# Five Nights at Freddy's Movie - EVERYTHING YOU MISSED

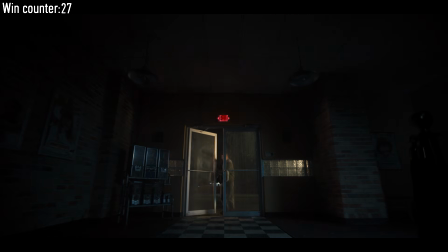[8:17] Not security systems dated but fully functional. Cameras inside and outside fair.
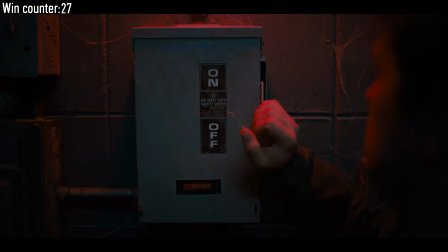[8:23] Anything happens, breaker in the main office, just flip it.
The movie, for some reason, will often reference video game mechanics.
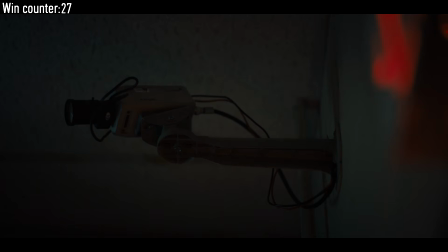[8:31]
Mike goes through the most classic tutorial before starting the game. They explain how the cameras work, the power, and the goal, not to let uninvited guests in.
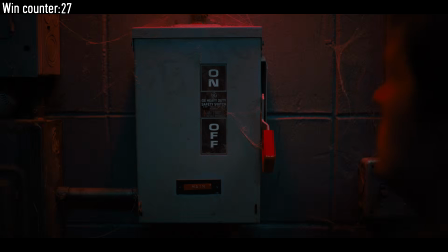[8:39]
I think this is an obvious reference to the game Among Us.
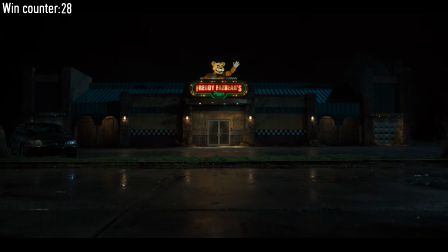[8:46]
A recognizable musical theme plays. I can't remember where it's from. I think it's either Portal or Undertale.
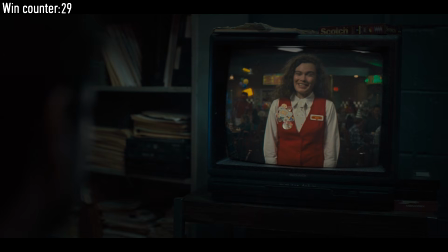[8:56] Welcome to Freddy Fazbear's Pizzeria. Means you've been selected as Freddy's newest.
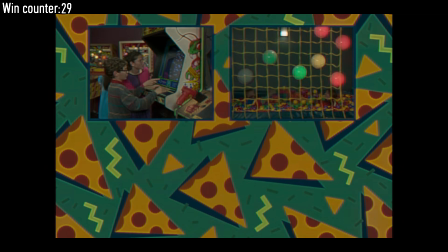[9:01] The genius who created Fazbear and her family-friendly fun and cutting-edge animatronic technology.
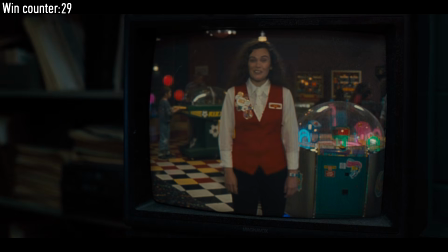[9:06]
This is no longer just a tutorial for a game. It's a logical and natural exposition about the universe's backstory.
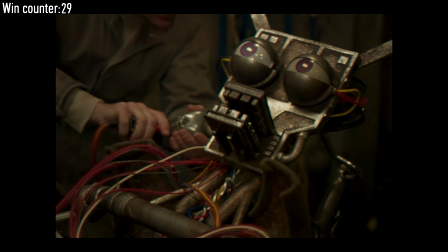[9:12]
The training video for the guard explained everything the viewer needs to know.
Alright.
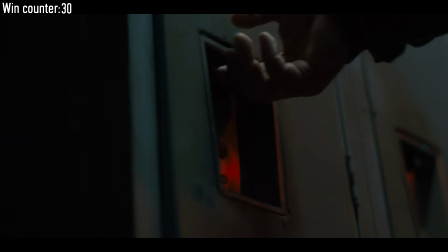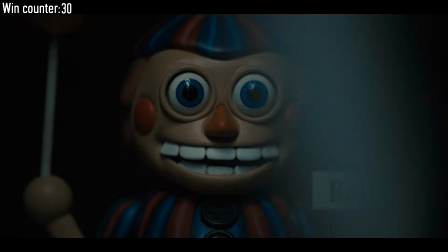[9:24]
I generally like horror movies. I've watched quite a few. I can say that the jump scares in this movie are very balanced.
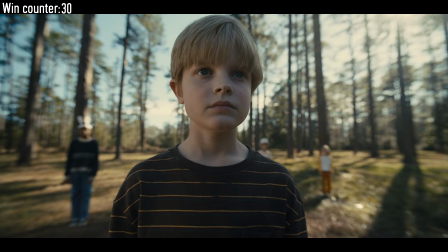[9:35]
Moderately unexpected and not too frightening. Still, many children watch this movie.
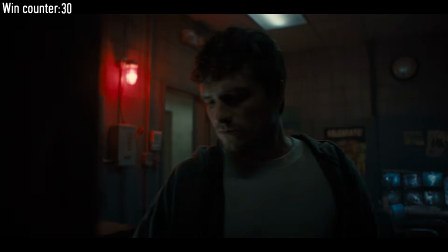[9:39]
It shouldn't be too hardcore.
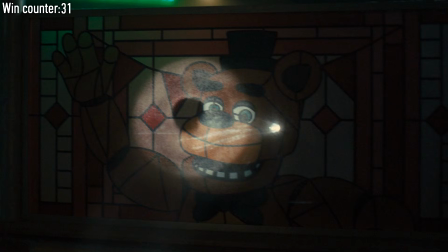[9:46]
Throughout the pizzeria, there are images of the animatronics made from stained glass.
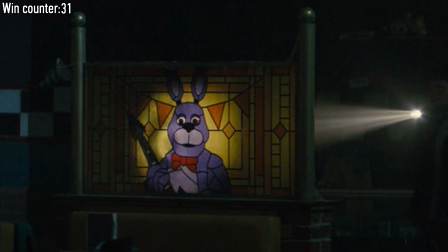[9:50]
Although this is a kid's pizzeria, such glass could easily be broken. This is a deep allegory with religious undertones.
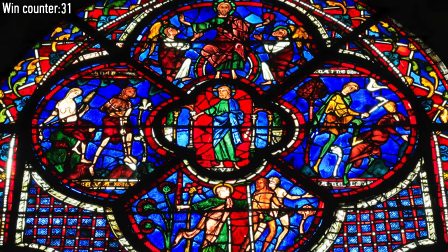[9:57]
It's as if they're telling us that the souls of the children could not find peace and enter heaven.
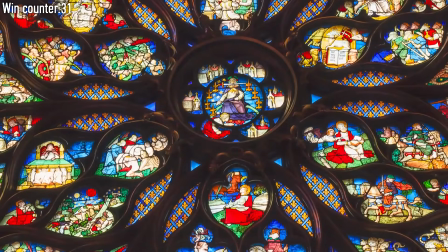[10:01]
This pizzeria became their abode, and the children are still trapped in these translucent, colored panes, frozen in time.
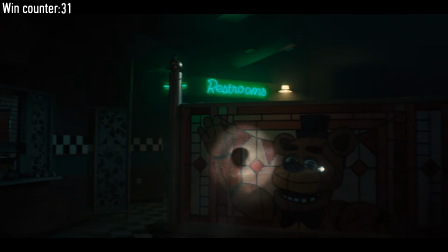[10:08]
This is very deep.
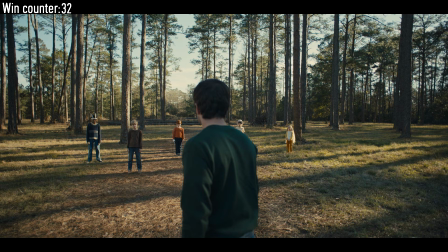[10:13] Who are you?
This scene changes a lot.
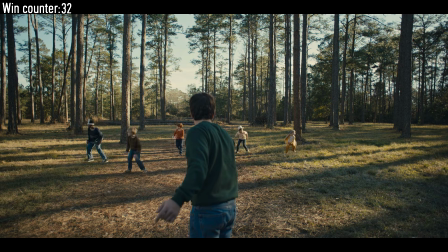[10:17]
Unknown children appear in the dream, and while the suspense holds us, we could essentially guess that each of them is an animatronic.
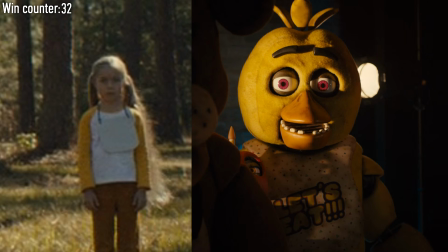[10:23]
The colors of their clothes match. This boy even has rabbit ears. The girl has a bib like Chica, and the ginger-haired boy has a hook like Foxy.
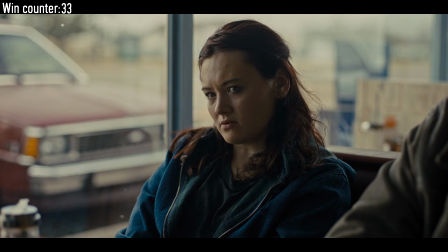[10:33] We are not eating. Well, that's no. We had a deal. That you were gonna find me hard proof of criminal endangerment.
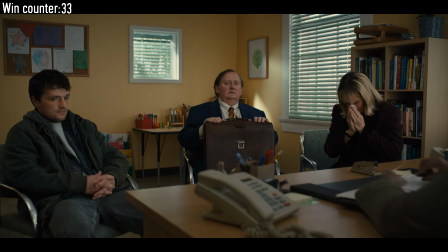[10:40] Is that guy okay? I just realized I shouldn't be hearing any of this.
Throughout the movie, the actor playing the lawyer will perform his role brilliantly.
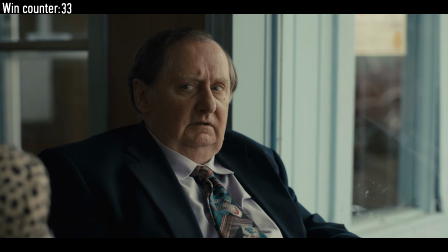[10:49]
He shows his personal position just by his demeanor.
I do not approve of my client's goals.
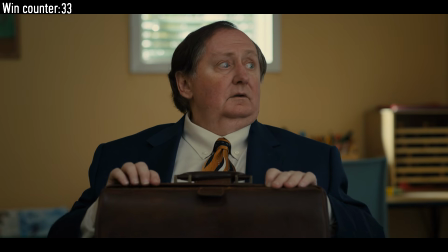[10:54]
The lawyer is maximally against it, which makes him a positive character. Although usually lawyers don't care, they defend murderers.
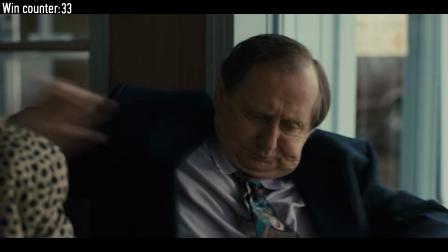[11:01] Why don't we just kill him? Sit down, Doug.
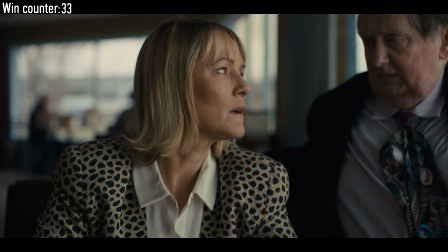[11:06]
And the aunt completely controls the situation, taking a dominant position. She won't let her lawyer go and looks sternly at her employees.
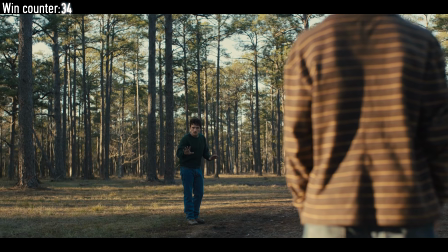[11:14] I just want to know what you saw.
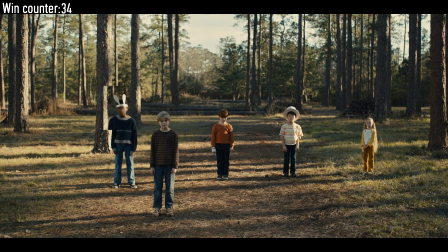[11:20]
An interesting detail. In this shot, for a few seconds, the faces of Bonnie and the cupcake are blurred for some reason.
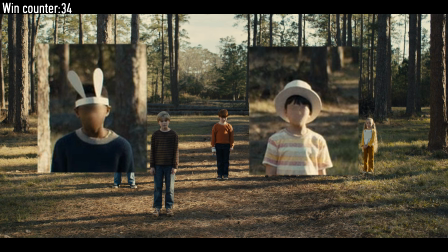[11:27]
I don't quite understand why it was done, but there it is.
Who took Garrett?
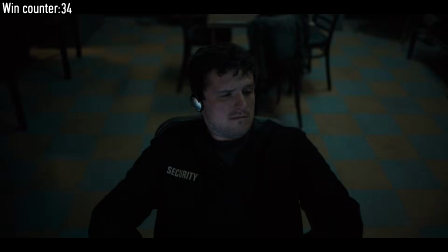[11:36]
The director gives us a direct answer again. The last words we heard, Who took Garrett?
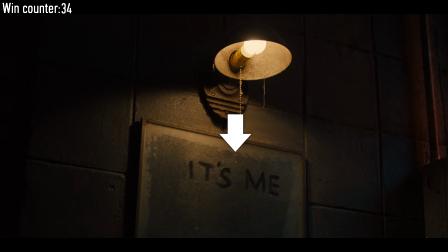[11:42]
Then on the mirror we see, it's me. Animatronics don't have thin fingers, so only a human could have done this. And who else is here besides the owner of the pizzeria? Vanessa, but there's no suspicion on her.
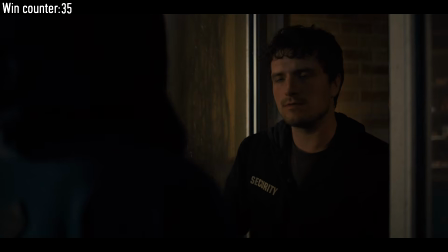[11:55] About time. Can I help you, officer? Please, her name's Vanessa.
A reference to the meme, Freddy, you're supposed to be on lockdown.
Vanessa, life goes on, Nino.
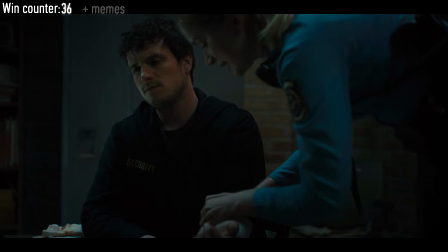[12:07] Well, Freddy's is on my beat. Also, I really loved this place as a kid.
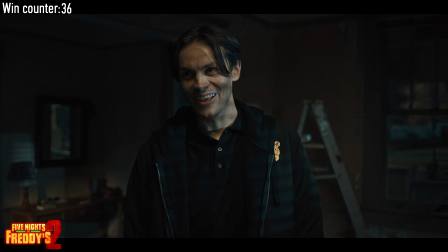[12:14]
groundwork for future plot twists, even for the second part. The movie cleverly plays with the delivery of information.
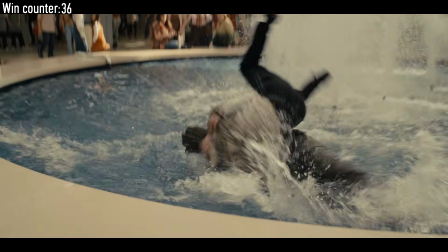[12:20]
First, they show Mike's strange behavior, and only then the backstory with his trauma.
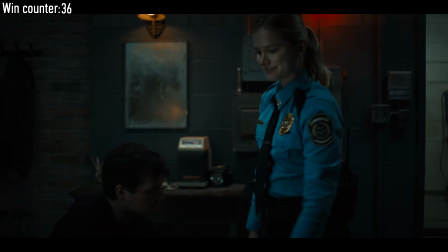[12:25]
With Vanessa, it's the same.